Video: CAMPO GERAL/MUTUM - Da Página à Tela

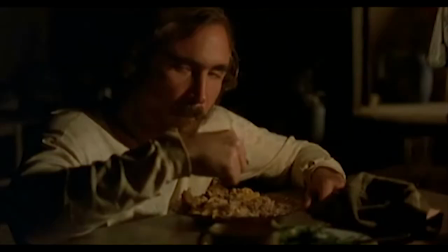(4:26)
Mas mesmo não sendo muito favorável a essa estética realista que o filme assume Não tem como
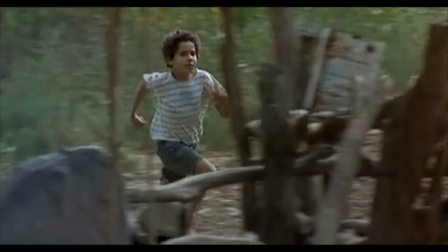(4:31)
negar que ela funciona muito bem ao que se propõe Um ótimo exemplo também está logo no começo do filme,
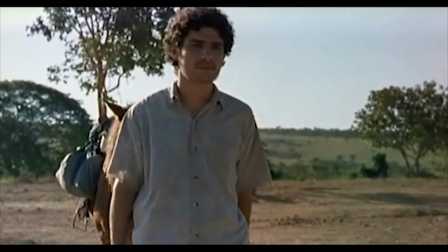(4:35)
quando o pai e a mãe do Miguelim estão brigando por conta do suposto caso que a mãe teria tido com o tio Terezo, o irmão do pai do Miguelim.
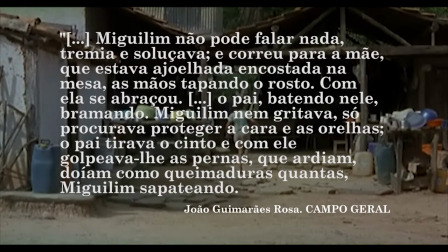(4:42)
No livro, apesar de descrita com bastante violência, o olhar infantil das palavras não traz o peso dramático que é perpetuado na atuação,
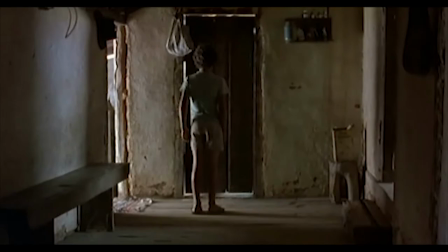(4:50)
que usa apenas o som dos gritos e dos golpes como uma forma de acentuar ainda mais o impacto,
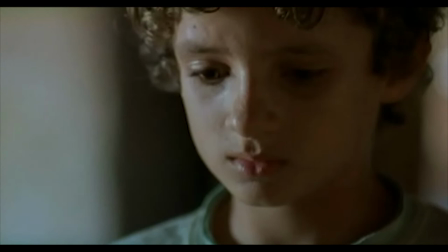(4:54)
obviamente físico, mas também psicológico dessa agressão.
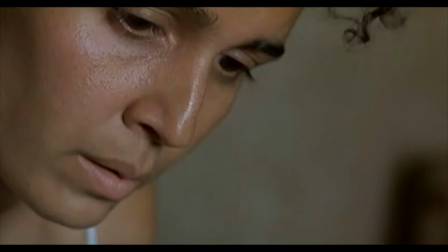(5:00)
e são vários os exemplos de bons resultados de atuação que sustentam esse tipo de filme e aqui nem é de se surpreender,
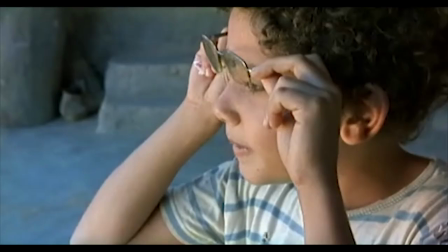(5:08)
já que Mutum teve a renomada preparadora de elenco Fátima Toledo como parte da produção a entrega não fica apenas nas expressões faciais,
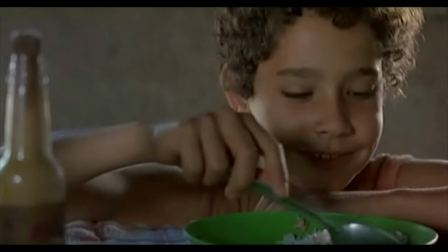(5:15)
como também faz um ótimo trabalho na execução dos diálogos que são quase todos idênticos aos do livro,
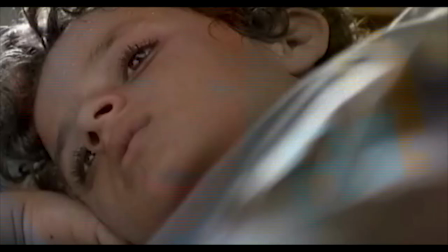(5:20)
com apenas algumas alterações de quem fala o que e quando fala o que mas que contam com um bom toque de direção pra elevar a dramaticidade,
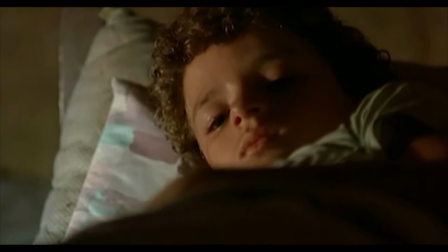(5:28)
fazendo o Thiago criar medos, pausas e inseguranças na voz que não tem esse destaque nas páginas.
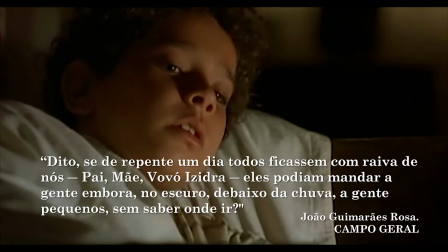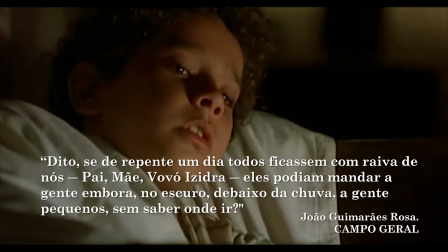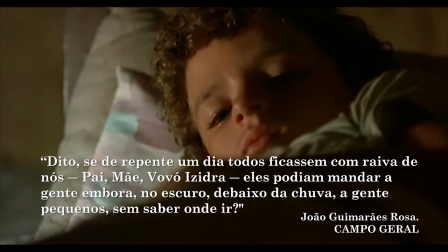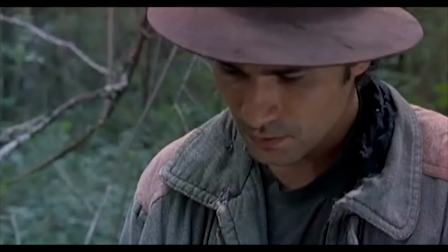(5:52)
Mas é claro que manter a estrutura e os diálogos de um livro bem escrito é um caminho fácil para ter uma boa base para o roteiro de um filme.
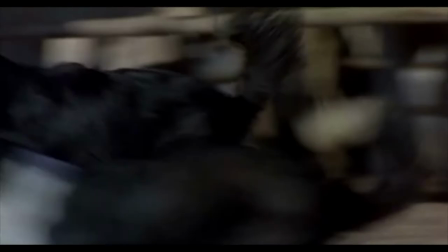(5:59)
Como eu disse no início, o grande desafio de adaptar o Guimarães Rosa está na tradução da narração psicológica que faz de campo geral uma obra tão relevante.
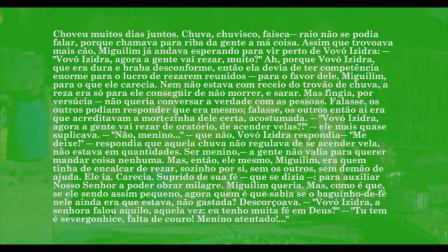(6:08)
Essa narração forma a própria estrutura do livro na busca de arquitetar a passagem da infância, os parágrafos compridos que misturam diálogos e descrições,
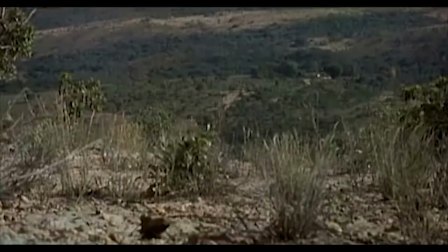(6:16)
a ausência de divisão de capítulos e de esclarecimento da passagem do tempo funcionam bem para um filme de uma hora e meia que tenta trazer toda essa áurea de reflexões
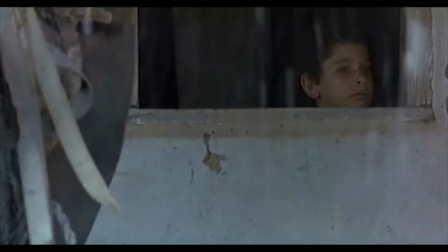(6:24)
e emoções pelo uso de planos subjetivos que assim como a narração do livro, tem como objetivo contar a história pelos olhos do Miglin.
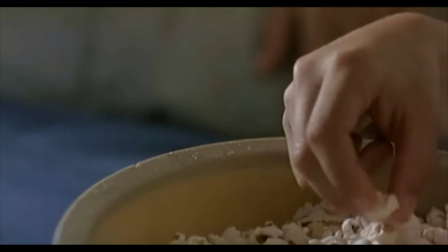(6:34)
Esse é um exemplo de como a direção funciona bem ao tentar adaptar as descrições sensoriais e atmosféricas da infância no Mutum.
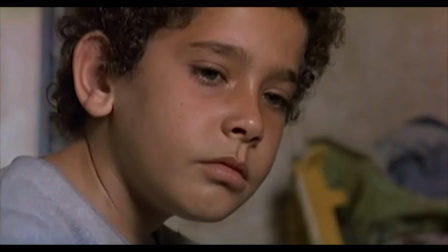(6:41)
Mas ainda assim não é o bastante,
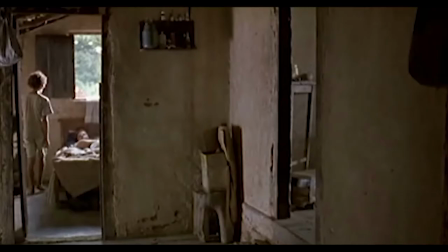(6:43)
falta um sentimento pessoal de uma estranha saudade que a escrita do livro passa e muito disso vem da falta de músicas extra-diegéticas no filme,
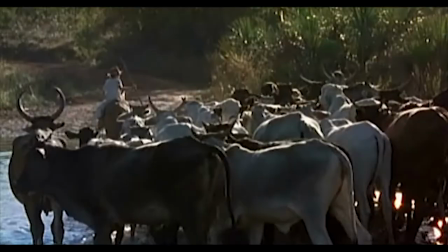(6:51)
que prefere se manter aos sons do Mutum como uma ambientação extremamente realista.
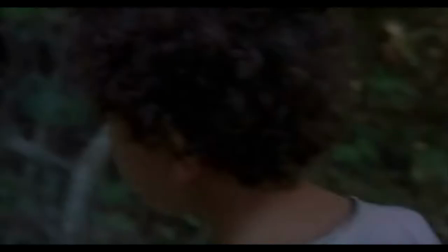(7:00)
A atenção a esse trabalho psicológico e ao realce das emoções é importante, porque em campo geral,
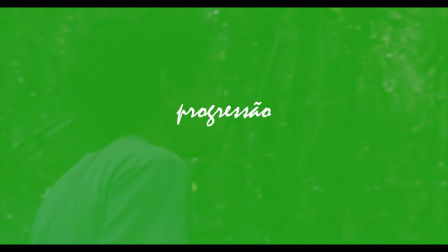(7:06)
os pensamentos do Miglin não são apenas abstrações, como também são os responsáveis por marcar a progressão da narrativa,
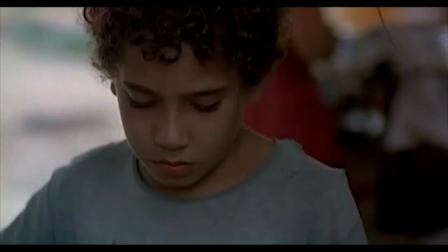(7:12)
que é pontuada pelo amadurecimento desse nosso protagonista.
Quando a gente não sai com a coisa certa ou errada?
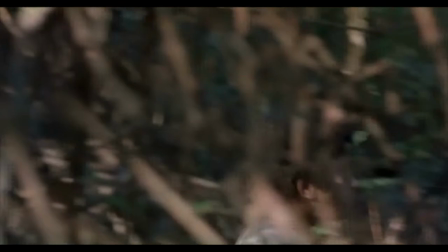(7:19) Quando o capeta cutuca a gente, ó.
Por exemplo, lá pra página 30, que corresponde aos 20 minutos de filme, o tio Tereza,
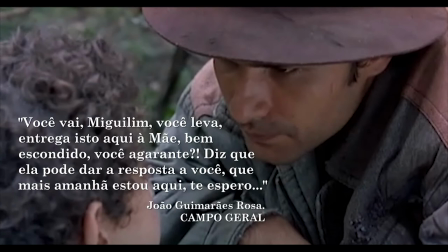(7:26)
aquele que teria tido um caso com a mãe do Miglin, aparece no mato e pede pro Miglin entregar um bilhete pra mãe dele.
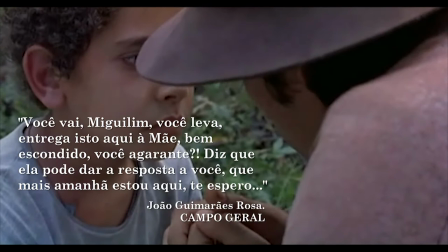(7:32) Eu confio muito em você, Tiago. Entregue esse bilhete pro seu nome.
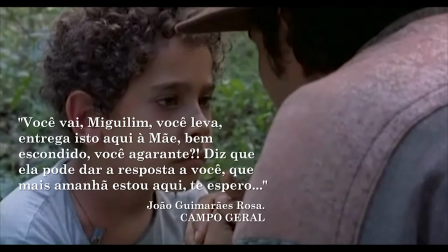(7:38) Bem escondido. Espero que ela traga a resposta por você. Nesse mesmo lugar.
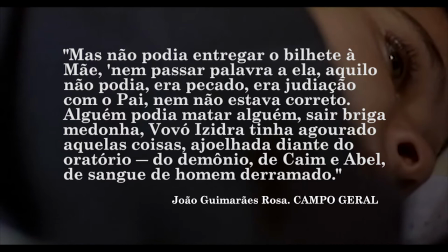(7:44)
Esse é um ponto decisivo na história de Campo Geral. Ele marca um senso de amadurecimento do Miglin sobre os relacionamentos e deveres morais que ele tem com a sua família.
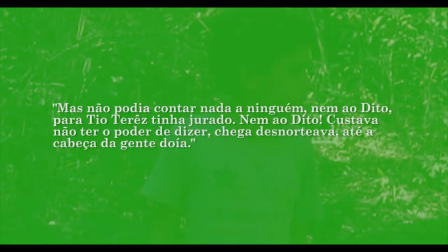(7:53)
O Miglin se sente extremamente culpado em ter aquele bilhete no seu bolso. Ele pensa no tio, no pai, na mãe, pensa em Deus.
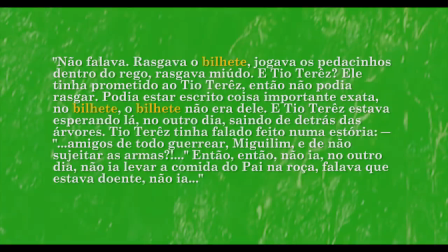(7:59)
Depois pensa em rasgar o bilhete, jogar na água, falar pro tio que perdeu. A palavra bilhete acaba aparecendo várias vezes ao longo das páginas.
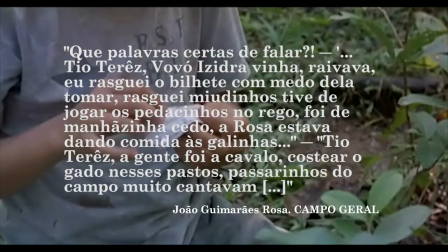(8:06)
O Miglin não deixa de ficar inquieto como se a sua vida dependesse disso. Esse bilhete é o ser ou não ser de Campo Geral.
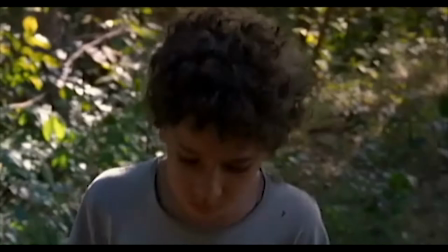(8:12)
Mas no filme Mutum, o evento quase passa batido,
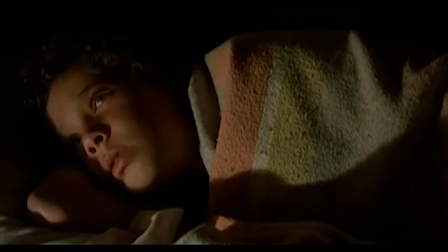(8:15)
os planos fechados no rosto pensativo do ator não são bastante pra criar esse temor e remorso exagerado de uma criança.
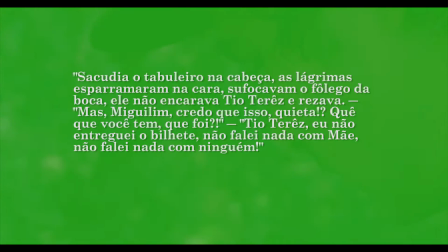(8:23)
Tanto que quando o Miguilin reencontra o tio e desaba a chorar, dizendo que não teve coragem de entregar o bilhete pra mãe,
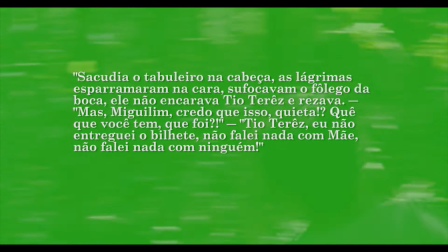(8:28)
a sensação que a gente tem junto a ele no livro é de que a gente ficou com aquele bilhete no bolso por meses,
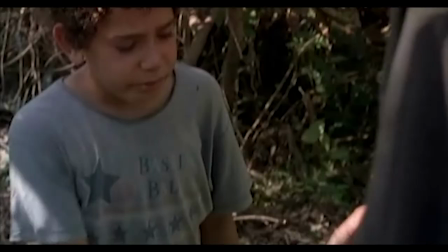(8:33)
louco pra se livrar dessa tarefa.